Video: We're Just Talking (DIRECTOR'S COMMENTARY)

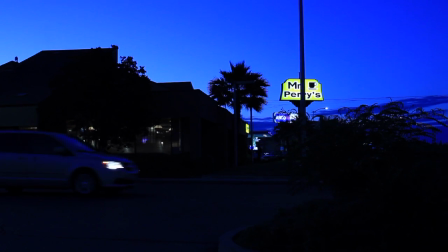(0:00)
All right, so let's take a look at what I did and why this took so long to edit. That shot I took separate from the day that we went to film.
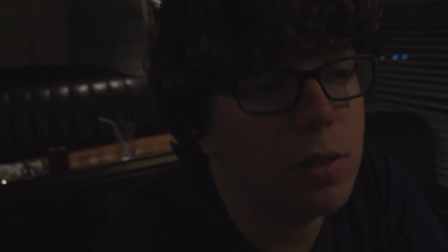(0:09)
So the script, the whole script I wrote within a day, and it was because of this necessity I had to film something.
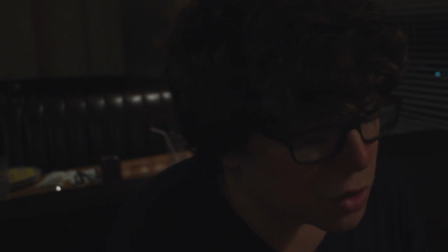(0:16)
I just started, I just stopped filming the horror short film, and that took a lot.
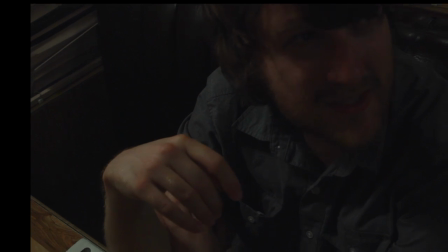(0:20)
But I wanted to get back there and film something, so I just made this script within a day, based off the premise that it would be funny if two guys were at a diner,
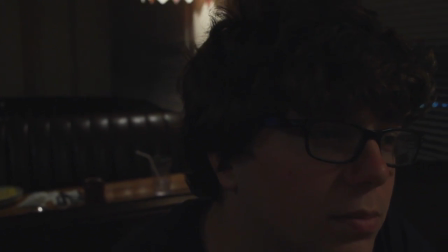(0:27)
and for some reason they spilled a secret that one of them had fucked the other one's sister and a gun was pulled under the table so
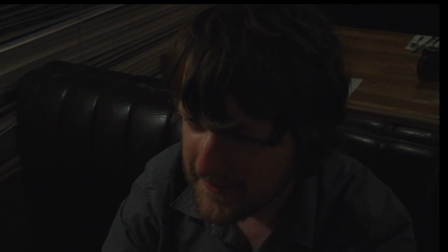(0:36)
i just wrote a whole script based off that but what i did first was i found the actors before i had the script so i forced myself
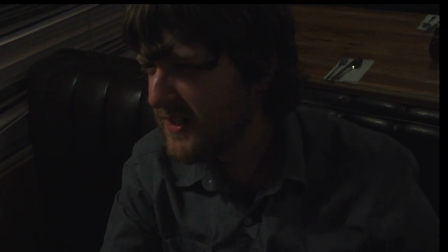(0:43)
to write it in a sense so what i told them was i already had the script done i would just need to uh write it uh but this was
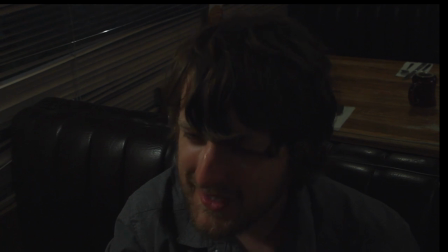(0:51)
filmed at mr perry's about two miles from my grandma's house and uh so i know i know this place very well i was looking
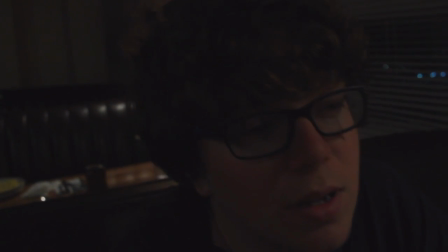(0:59)
for a diner to film this and that place turned out to be perfect the reason it was also tricky going into editing was because when
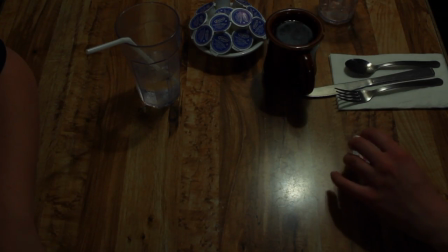(1:08)
we were there there were other the restaurant was open it's not as if we were before hours or after hours the restaurant was open there were people sitting
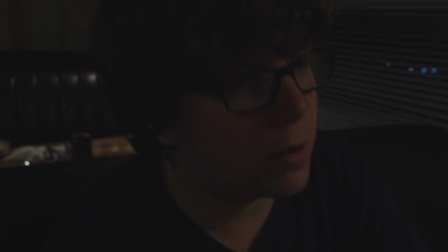(1:16)
around us and also it doesn't help that we were like right next to the kitchen so
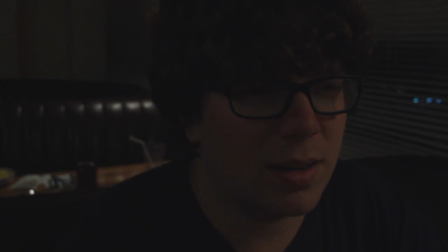(1:21)
we would hear uh dishes uh the kitchen going the manager
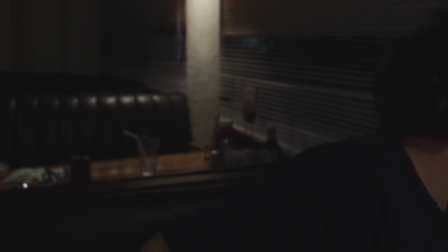(1:25)
speaking loudly other people's tables uh people being sat
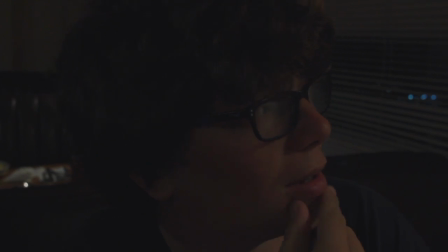(1:30)
there was just a bunch of background noise so it was hard to even though the camera was
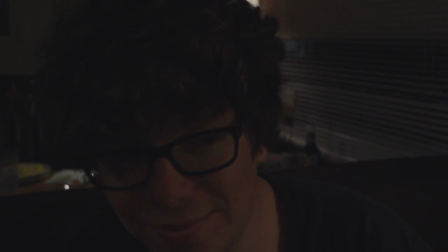(1:35)
even though the camera and the audio was focused directly on either one of the actors it would still pick up so much
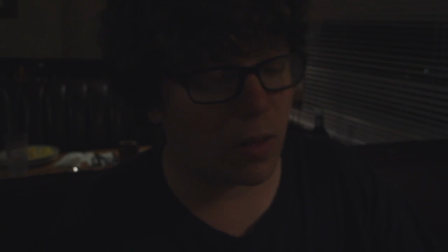(1:43)
from the background so so uh going into the editing i realized that okay i'm gonna have to bump up the audio but But at the same time,
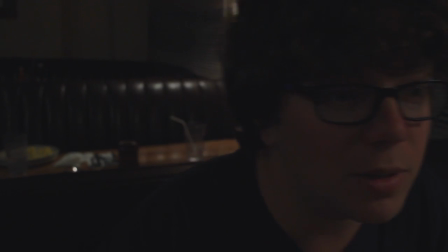(1:50)
there's other aspects that will be bumped out as well from the background.
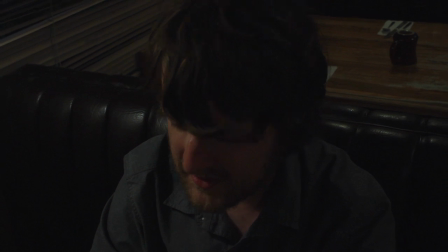(1:53)
But I think it adds to the movie actually because the characters don't stand out above the crowd.
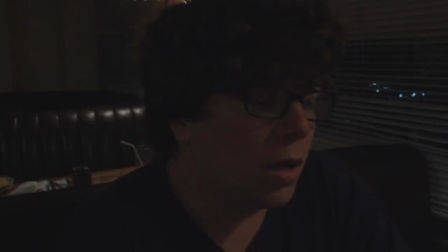(2:01)
They're not over-the-top characters. In fact, they could easily blend in with any other conversation going on in that diner.
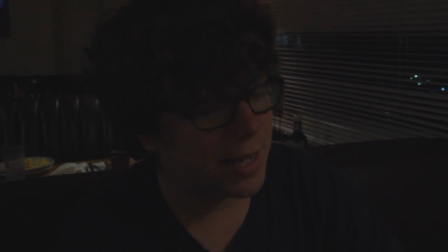(2:10)
I think that adds to their – they're not significant over their environment.
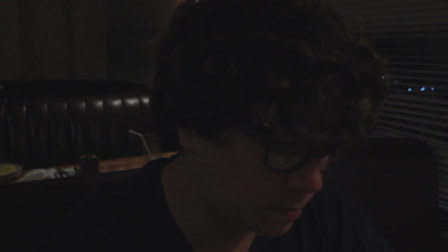(2:17)
And that's what I wanted when writing the script. I wanted just two guys sitting there, they know each other very well, and I wanted them to just speak as if they've been friends for a very long time, and no matter what any of them could say, the other one's buttons would not be pushed.
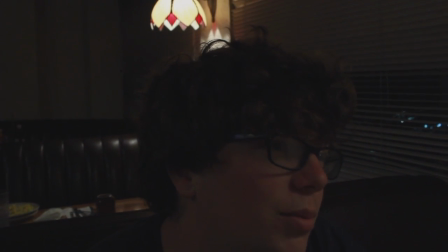(2:37)
this is also the only film up to this point where i've
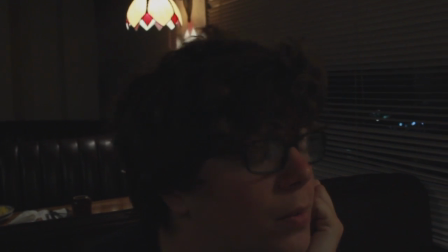(2:41)
ever called a deliberate rehearsal before the fact of shooting
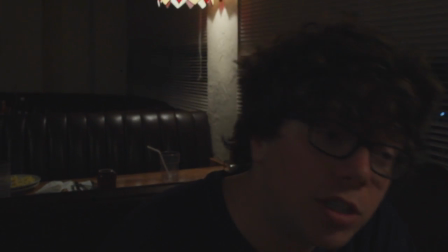(2:46)
and i made a point to because with comedies i scripted it of course but with comedies if there's going to be a punchline at all it's going to have to be improv
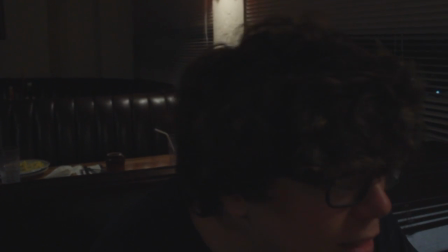(2:55)
at least in my opinion if you script comedies it's just it comes off
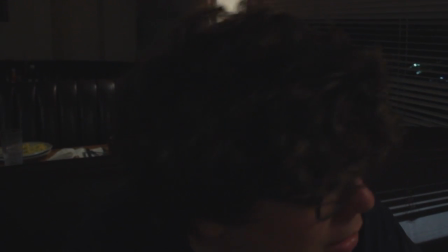(3:00)
as cartoonish and it comes off as It's like old school Hollywood comedies, like screwball comedies, where even though they're scripted,
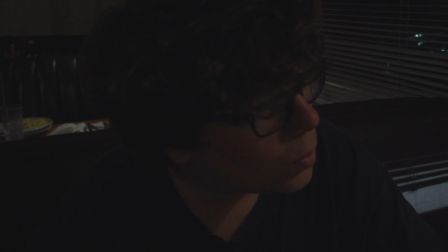(3:08)
they're funny, but nothing better than the good improv where the emotions are natural.
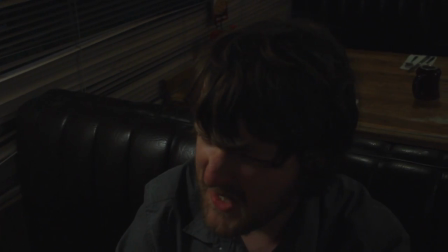(3:16)
The insults are natural, and it's just – it's more biting and enticing to see such a raw filter of someone's mouth.
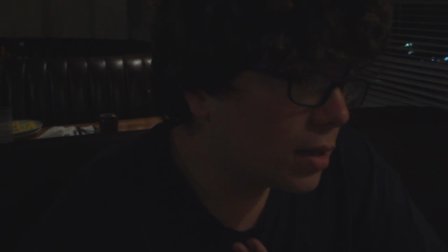(3:25)
So what I did was I had the story all outlined, and what I told these guys was improv it.
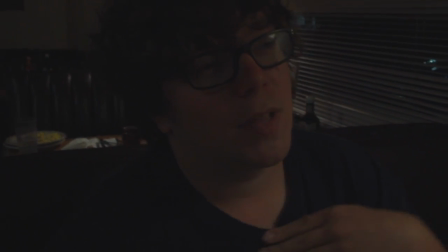(3:31)
So, I mean, a good chunk of this movie is improv.
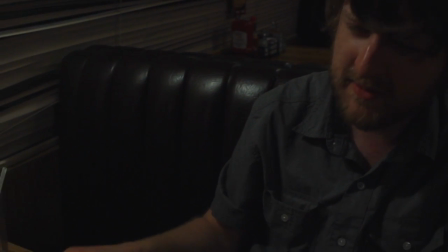(3:37)
And it shows because, I mean, these guys are – after meeting these guys, these guys are like their parts.
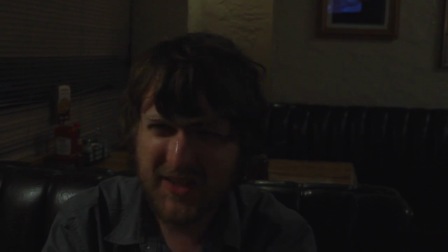(3:46)
Not to cause them too much disrespect, but they are very similar to the characters I mapped out,
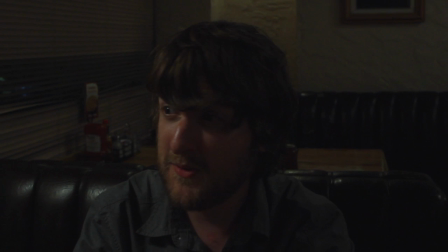(3:54)
at least in some regard.